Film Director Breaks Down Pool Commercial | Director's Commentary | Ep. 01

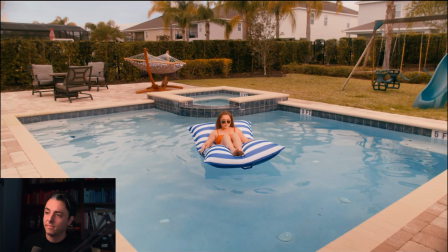She falls off wakes up and
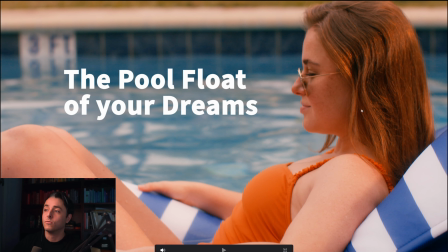we brought in the idea of like saying the pool float of your dreams to really tie into people like what what the goal of that first
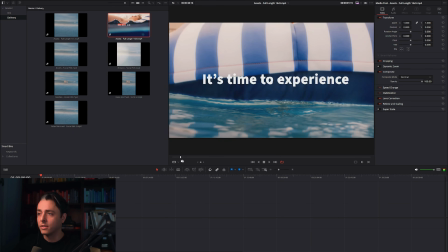segment was and then the final deliverables were these type of things right it was like a longer edit that was mostly
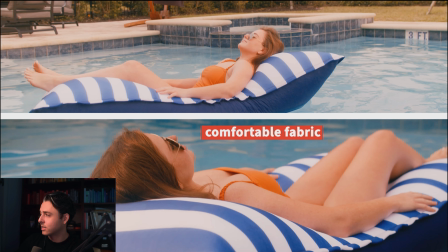just shots product being awesome with reusing these text call out things that we'd done a bunch in the past for big joe and
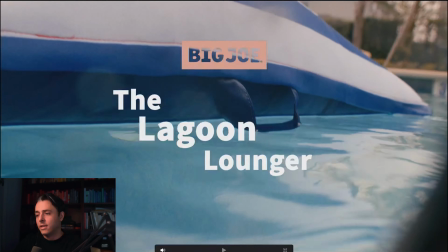highlighting all of the things like the convenient grab and go handles and all of that with text right and so we had that edit we also had a one-to-one
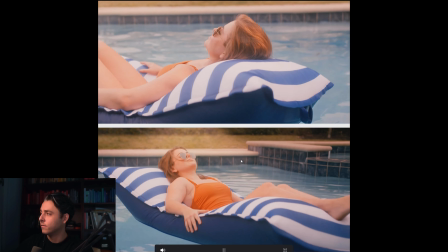version of that that's square, right? It's the same edit.
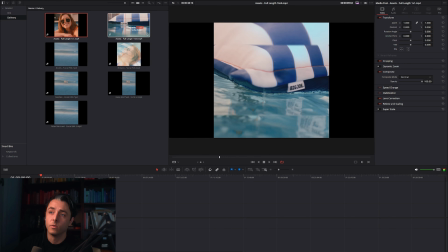It's just restructured and reoriented to work for that. We also had a shorter version of that, which was this social edit. And then we had our dream sequence ones. And then we also had a dream one where she falls asleep and she's not really sad about it.
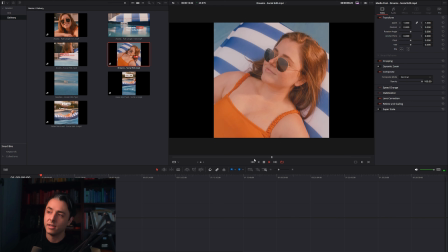She's not sad that she has a mermaid tail, right?
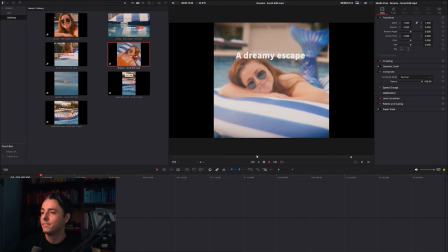She's just like happy to be. So much shorter edits.
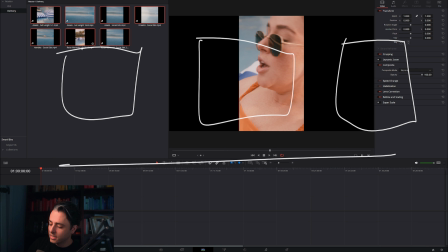When the algorithm has multiple options to choose from, it gets to say like which one goes to which person, right? And so it puts these different ads in front of different people. And in this case, we gave it seven things to mess with. And so it gets to say like, well, all right, some people are going to like this one here.
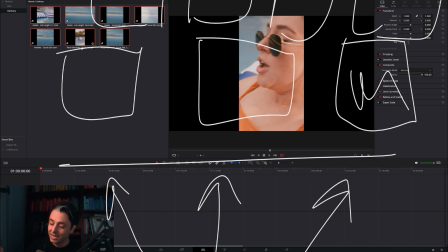And because it's very straightforward, right? It just has all the text call outs on it. And some people are going to love this one here because it's got a mermaid in it. And they like that kind of fun, magical thing. And some people like the longer ones because they need longer with the product to decide. They're more suspicious. And some people, they just need the short one. And so the short one will give to them. And the algorithms are so,
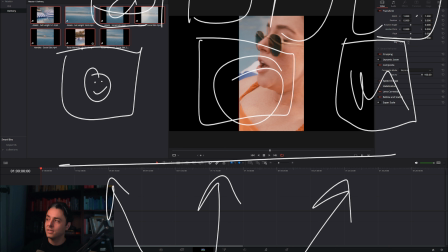so smart right now that giving them this kind of depth of content of seven things to use seems to be the way to go.
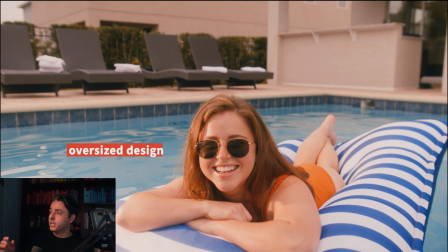All right, part two, tech stuff for nerds. We actually shot this in one day with a two-person crew. It was a Black Magic Cinema camera. And this day that we shot was a very, very gloomy overcast day in Orlando, Florida.
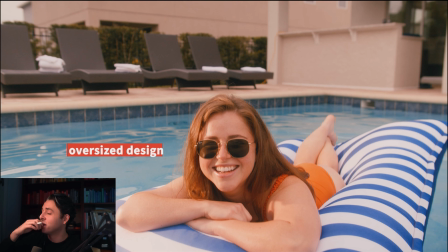It was raining early in the morning. We thought, oh my gosh, the whole thing's totally out. Our actress here, who we cast from backstage, was kind of available this day specifically,
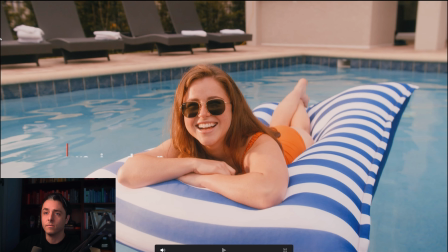it work we ended up bringing in our very very uh bright led light we had a nanlite 720b which is a bi-color light and we ended up literally in almost every shot you see hunter who was on set with me that day kind of like gripping um he's literally like right off camera here like right to
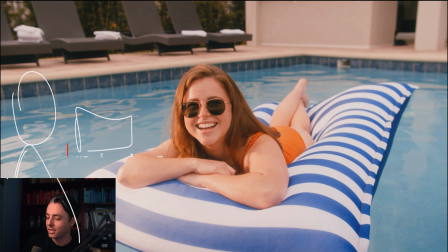the side and he's just literally got the light as close as he can possibly get and still be off camera shining this way on, on, uh, our actress. And so the whole day basically was just him chasing us around with that light backlighting and sidelighting her to give us some sort of, of sunlight.
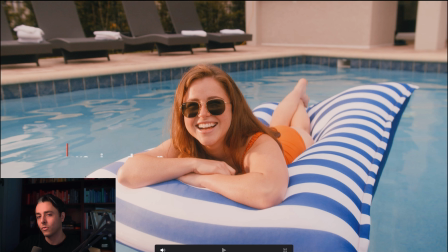Um, and the pool was just like a teal gray color because the sky was teal gray. And so we had to go in and kind of like qualify it and then push it into the, the blue as if the sunlight was like reflecting off of it.
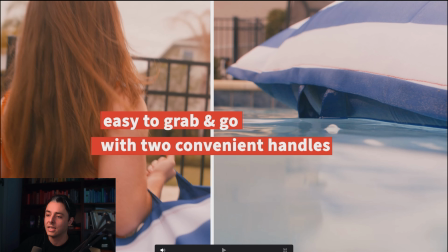And so in some shots you can see, like, obviously the sky
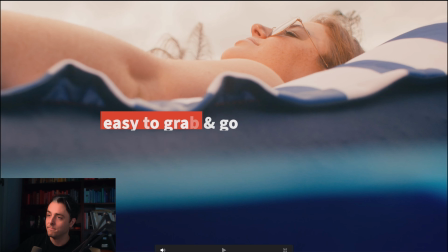is just like a gray blob up there but it all goes by shots like this
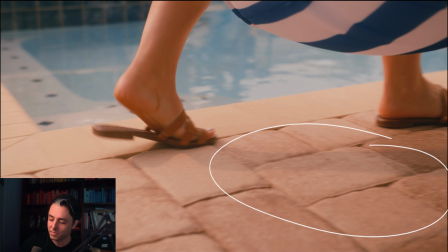you can see there's like a shadow there and the only reason there's a shadow there is because our light is literally like off camera right here just like blasting down as close as a hunter can possibly get it at a hundred percent at like you know three thousand degrees kelvin here
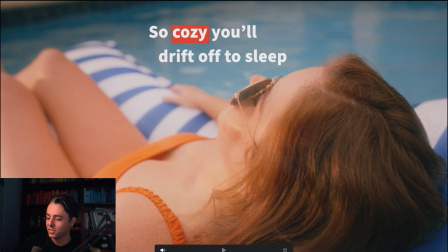it kind of looks like she's sort of kind of sun sunbathing and literally the light is just like over here cranking in just right off camera as close as possible it probably actually felt good for her but it was kind of a chilly day and here there's another example the light is literally just off camera
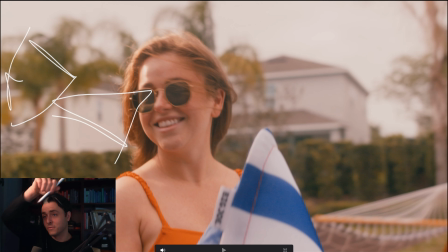here just shining in as strong as it possibly can just from there like hunter's like right there and he's basically walking with me as i'm
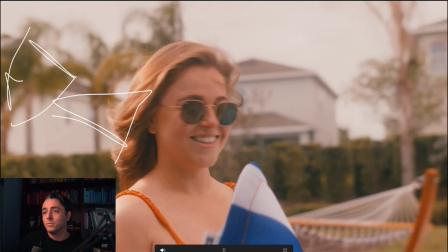panning just to try and keep the light as close to her as possible it feels like there's a little bit of
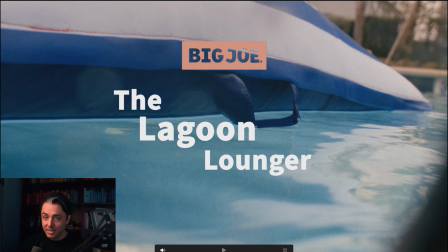sunlight from somewhere and i'm like seriously because I'm from Pennsylvania and it's gray here. And we shot this in January essentially. And, uh, I'm like, we're going to Florida. We're going to shoot this in Florida. It'll be so easy. Cause it's going to be bright and beautiful. And it's like the one day that it was just like brutal, brutally overcast.
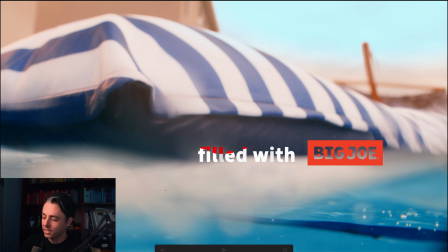Last thing I wanted to mention here technically was how we got this like underwater, uh, water line here.
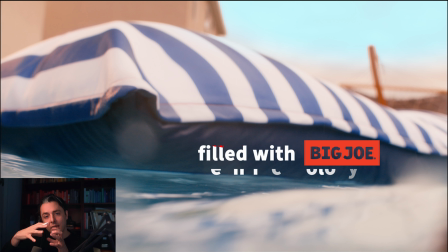I've done this before where the whole camera is encased in like a really professional housing. And I've also done it before with a fish tank where we were filming a crabbing boat for giant foods. We were shooting like a documentary thing about a crabber on a boat. And we literally on the way there, we went to like Walmart and bought like a medium sized fish tank because we'd seen it online from like Jacob Owens or somebody.
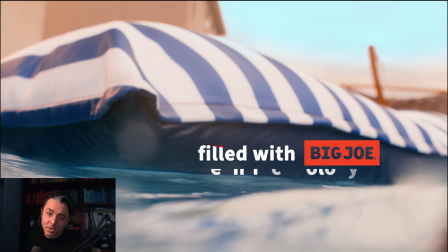We put the camera in there and literally held the fish tank in the water so we could get underneath.
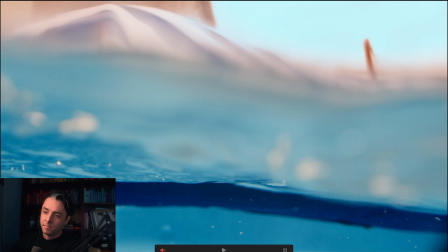What I did here was kind of the middle ground between the two things because I knew really what I wanted was this split view thing. I didn't really ever want to be like under, under, underwater.
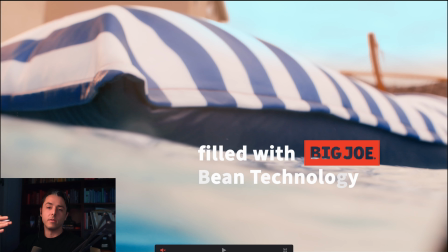I just wanted to be able to come up out of the water almost as if we were the people swimming so the rig for these underwater setups was actually like
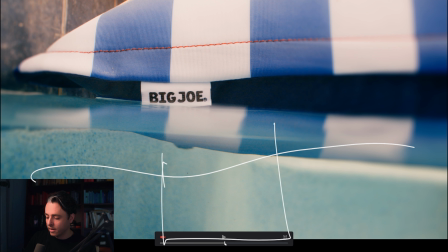if this is the water line it was a little bag type camera rig here where I had the top of it open and a little evf viewfinder on a magic arm sticking out so I had my little monitor here a little viewfinder I could look at and the
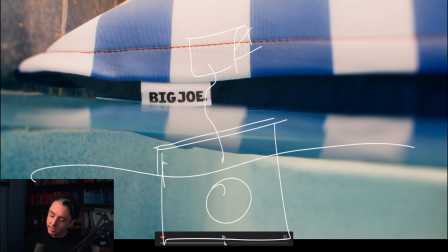cameras here with the lens underwater but I never dipped far enough underwater to fill the bag with you know anything thing. And, um, it was sealed and, you know, on the sides, it was perfectly sealed. And I was only concerned about this top seal here and about actually closing the top of the,
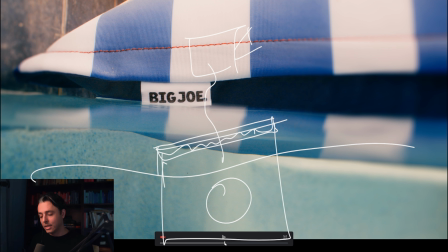like, it's basically a Ziploc bag with a spot for the lens, uh, like a black Ziploc bag.
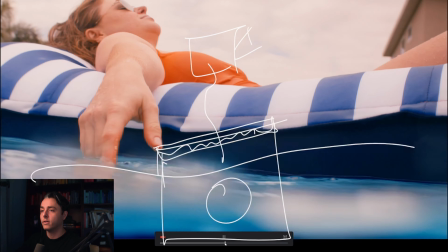And so I just never ducked it all the way under the water. We just kind of kept it right on level here and did the whole sort of barely under the water and then back up.
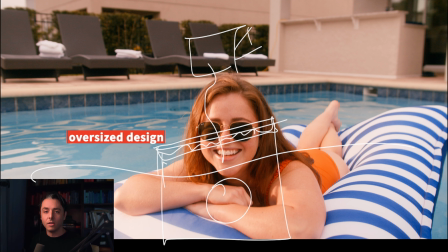Um, but when my eye was on the EVF, I was really close a couple of times to just like dunking the entire camera underwater,
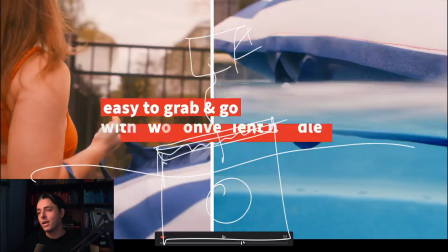which would not have been, uh, not have been great. So yeah, that's the Lagoon Lounger.
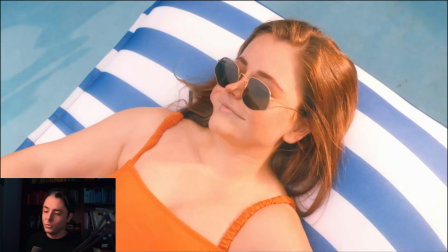I think for me, a project like this is such a cool opportunity to do some narrative kind of fun beats and storytelling,
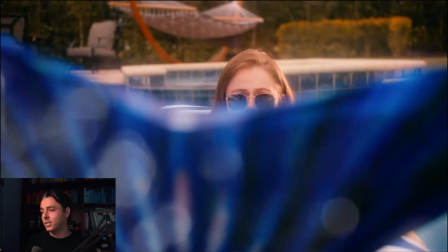and also to make an ad that's like straight up product call outs and stuff.
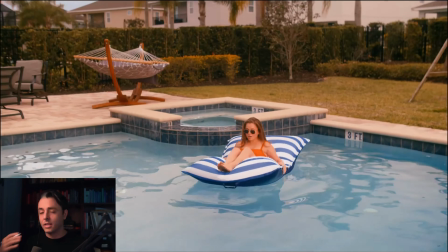And when those things can come together, um, it feels like for the client, it's the best of both worlds because they get a little creativity.
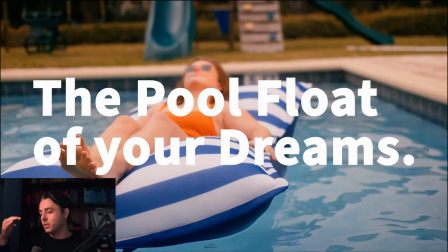They get a little fun. Um, they get something that stands out from just, just the, the slog of beautiful, bright e-commerce imagery, right?
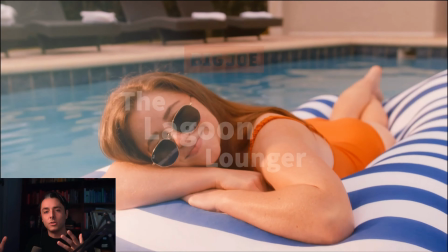And so there's a little bit of a standout, but then it's also just some beautiful shots of the product as well. And I think that's a, that's a win-win for everybody. Well, thanks for watching this. If you want to hear more, I'm going to make more of these, I think. So feel free to drop a comment with what you'd like to see or hear differently, um, more things you're interested it in or not. And the other thing is I am working on a three hour long director's commentary for my feature film Turbo Cola, which won the independent feature film of the year award from Film Threat last year and got a bunch of other cool accolades.
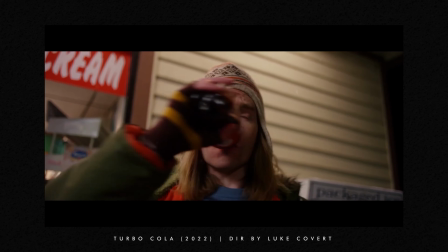And I'm putting together the commentary for that. It'll be about three hours long. It's going to cost money because it has to be behind a paywall because the movie is out there on Apple TV and Amazon and everywhere. I can't give it away for free here on YouTube. But if you're interested in that, you can definitely jump on the waitlist, and I'll send you an email when it's ready.